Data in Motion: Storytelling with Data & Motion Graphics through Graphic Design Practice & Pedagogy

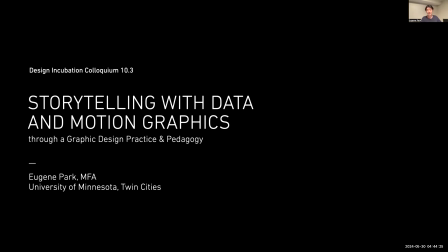Greetings, everyone. My name is Eugene Park, and I'm a faculty in graphic design at the University of Minnesota Twin Cities, where I teach classes in data visualization and interaction design. In this presentation, I'll be talking about storytelling with data and motion graphics through a graphic design practice and pedagogy perspective.
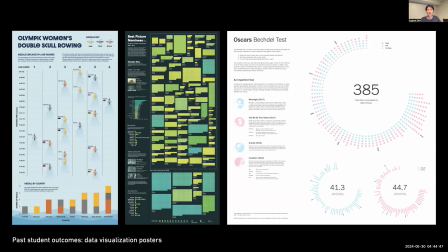In the data visualization class that I teach every year to seniors and grad students, every project that we do is an exercise in storytelling. For a long time, the outcomes of this class were printed posters or static web prototypes that presented several visualizations
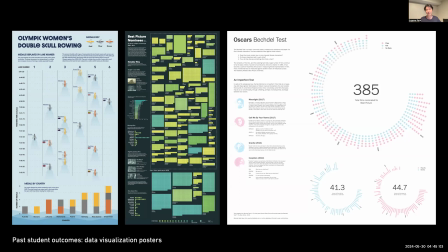that consisted of curated graphs that altogether told a unified story on a particular topic. And the inspiration to develop a motion graphics driven project actually came from a quote attributed to Paul Klee, where he simply said that a line is a dot that went for a walk.
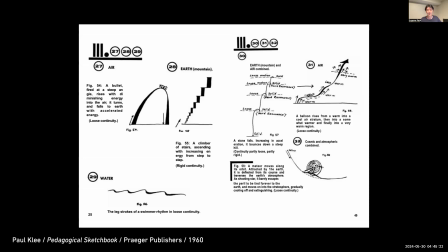This quote is likely connected to his pedagogical sketchbook from 1923, where he demonstrated the dynamic and mathematical qualities of a line. But it also speaks to the versatile attributes of simple geometric shapes that are commonly used as building blocks in data visualization.
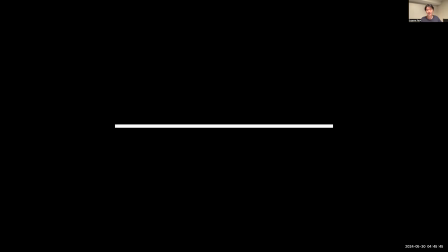So a dot can be moved to form a line, and a line can be stretched to form a plane, and then the plane can be morphed into other shapes.
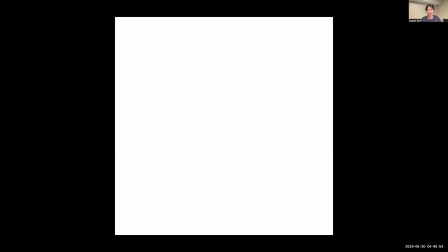And understanding this simple concept serves as a foundation in which we can animate data-driven graphics.
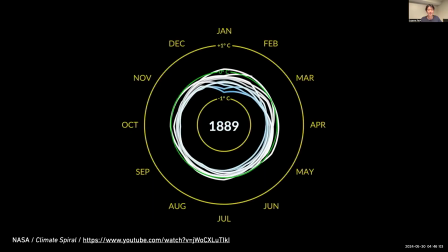Finding great examples of animated data visualizations can be quite difficult because there are few and far in between. But when executed properly, applying animations can be an effective strategy to show changes in the data or show different layers within the data.
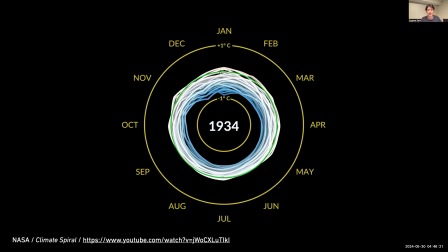So for example, this climate change spiral visualization created by NASA shows rising global temperatures in a clear manner,
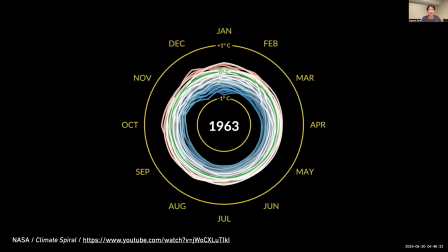but also presents itself in a very unique format. And I'm just going to fast forward a video to kind of show what I mean here.
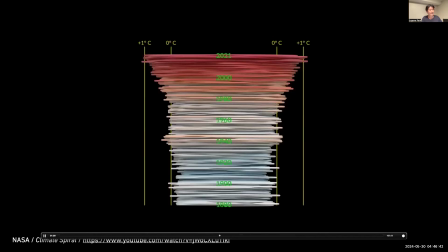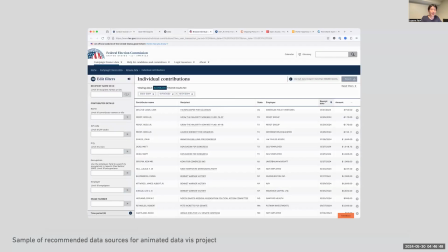So, in an effort to get our graph design students to explore how storytelling with data can also exist in a kinetic medium,
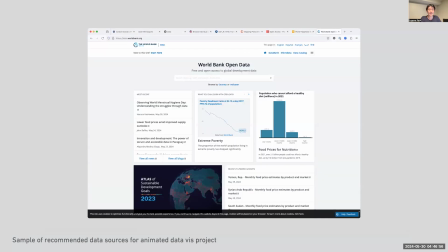I put together a project where they had to create an animated video for the web that spans somewhere between one to two minutes,
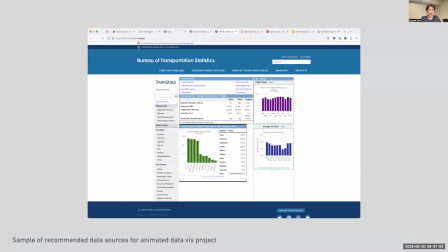and they had to explain a very particular topic using data as the primary content.
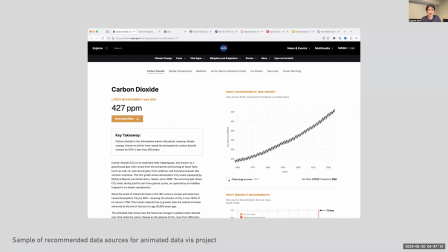Students were free to use publicly available data sets like the websites that we're showing here
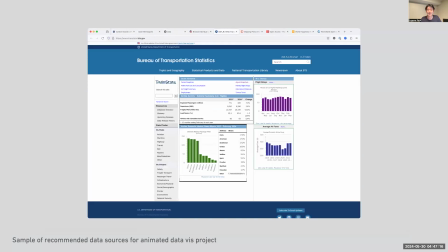or any other websites as long as they're from a reliable source. Once the students have selected a data set, they would then prepare the data through Tableau Prep where they clean the data by identifying the specific categories or variables that they need for their analysis, and reformatting it if necessary. Once that is done, then they will take the cleaned up data set to Tableau desktop or a Python script if they're very proficient with programming, and then they would analyze and visualize the data. This is where students will test out any hypothesis that will form the backbone of their stories. The rough graphs produced at this point will then be imported into illustrator where students can polish the graph and storyboard their animations and then in the final step is importing the assets from illustrator to after effects to produce
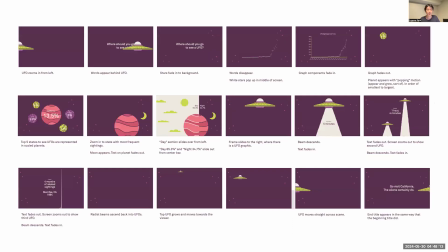the animation during the storyboarding stage